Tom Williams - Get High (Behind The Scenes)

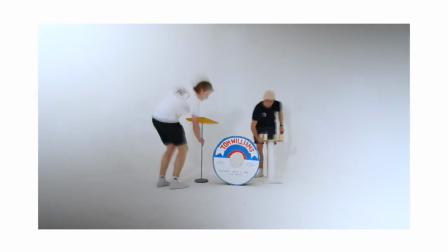(2:33)
so we shot it in this pristine white studio we had
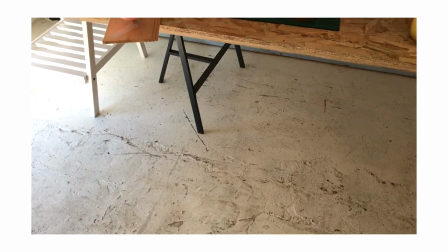(2:38)
the helium heads of the balloon people all pre-painted or bended and we
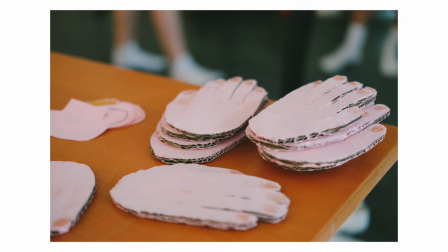(2:43)
drove them all up to London and then with a team of amazing helpers like Jasmine
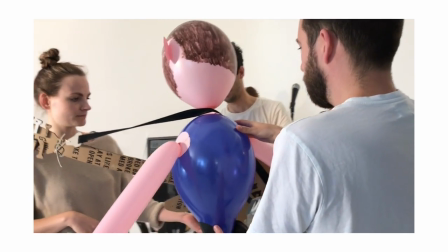(2:49)
Ben's other half and and Sarah my wife and and and loads of friends
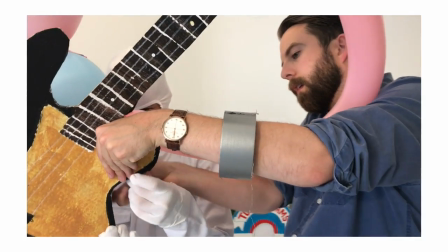(2:54)
and helpers all came in and we had to assemble the these these band members and then and then work out how to puppet them puppeteer them in
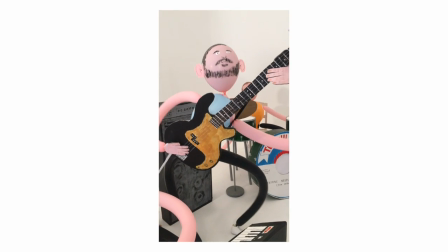(3:02)
in sync with the record with this with the song and it was much much harder than we thought and balloons were exploding and people were getting angry and scared and irritated and but the moment where we
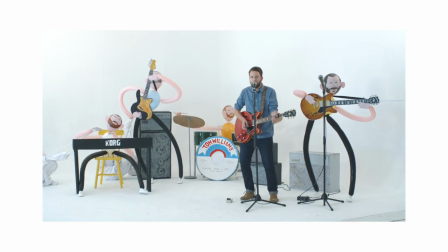(3:18)
finally had the whole band all sort of bobbing and playing together in sync with the track was
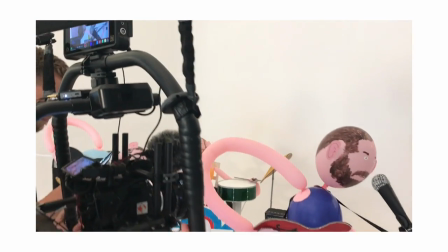(3:24)
such an amazing moment and as soon as we started seeing the footage on the back of the cameras and everything it was just amazing we kind of knew it was gonna work we had everyone who was puppeteering holding
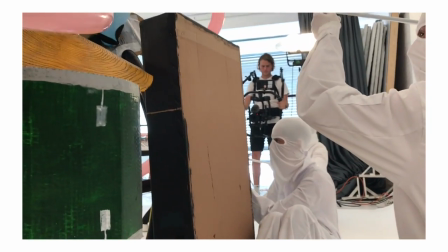(3:35)
sticks and everyone was in white boiler suits and balaclavas and white gloves
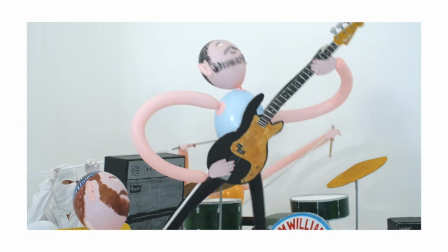(3:42)
sort of blending into this background and there are bits in the video where you can see the puppeteers but we kind of really liked that because they look like insane kind of alpine ninjas all in white
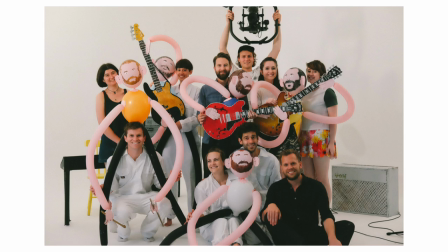(3:52)
sort of hiding off in the shadows so that was kind of the first the for the first day of shooting that was getting getting all those shots there's also this amazing bit in the video
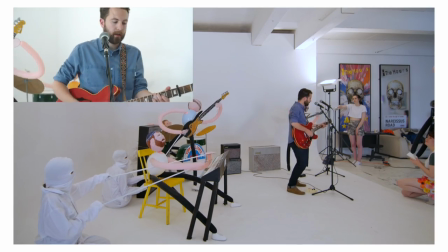(4:02)
when the camera goes past me singing and then
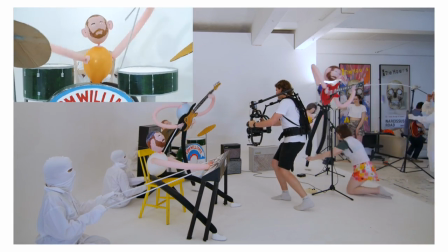(4:07)
it goes to the drummer who's amazing and the drum was playing and then when it zooms back out to me I've then turned
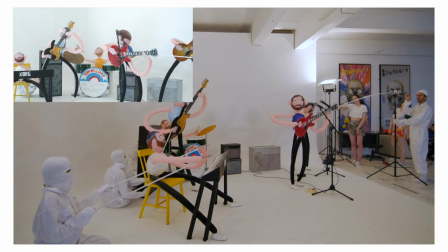(4:15)
into a balloon and it's the balloon Tom sort of singing along and the breakdown where he's singing you know that am I the song in your head which is like this big lyrical moment you know am I the letter in your hand am I the billboard on the motorway am I the big brass band
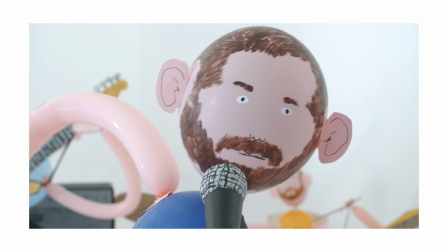(4:30)
you've just got this sort of insane looking balloon just sort of popping I just had everyone in stitches it's a very silly idea but you know we're silly people anyway the second day of shooting was done down in Hastings on a Sunday evening the skies were beautiful and blue and we had to make all the balloon people again out of helium all that you know all the heads had deflated and had to be repainted.
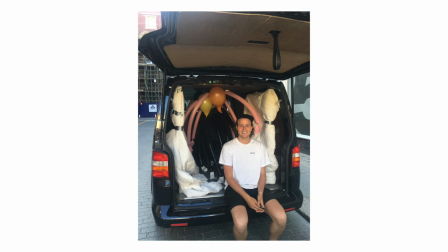(4:54)
Ben had to make two painted heads of each character and then they all had to be carefully transported down to the beach. And then we had a huge group of friends again with Fishing Wire trying to get these balloon figures
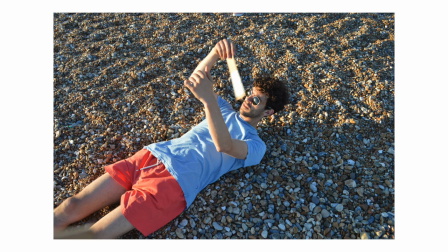(5:07)
to float but Sod's Law obviously the wind was really high and just getting them into the sky was really tricky. And using drone footage and using clever camera angles and stuff we managed to do this amazing get this amazing footage of sort of slow motion band literally
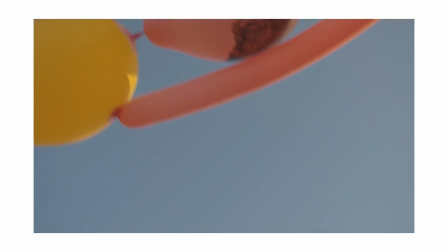(5:25)
getting high in the sky and it's this lovely bit you know as the song kind of soars and there's this kind of Fleetwood Mac um sort
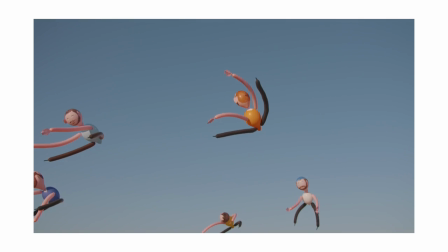(5:33)
of guitar solo kind of comes in you've got the whole band sort of floating in slow motion um and it's and it's really fantastic i mean i've never i've never made a video before where there's you're not just collaborating with the the producer or the director or the filmmakers but you're also collaborating with someone else so in this case it's Ben you know the illustrator and and you know you've got these two it's like a three-way collaboration it's me and my song but then it's Ben's drawings and Ben's sculptures and Ben's artistic direction meeting brother who you know obviously filming it and making it all look beautiful but we're just all so blown away with the results and so excited for the video to be out there um it was far more stressful than we thought it would be um but we're still friends and we still love each other all very much so you know success um but we hope you guys love the video as much as we do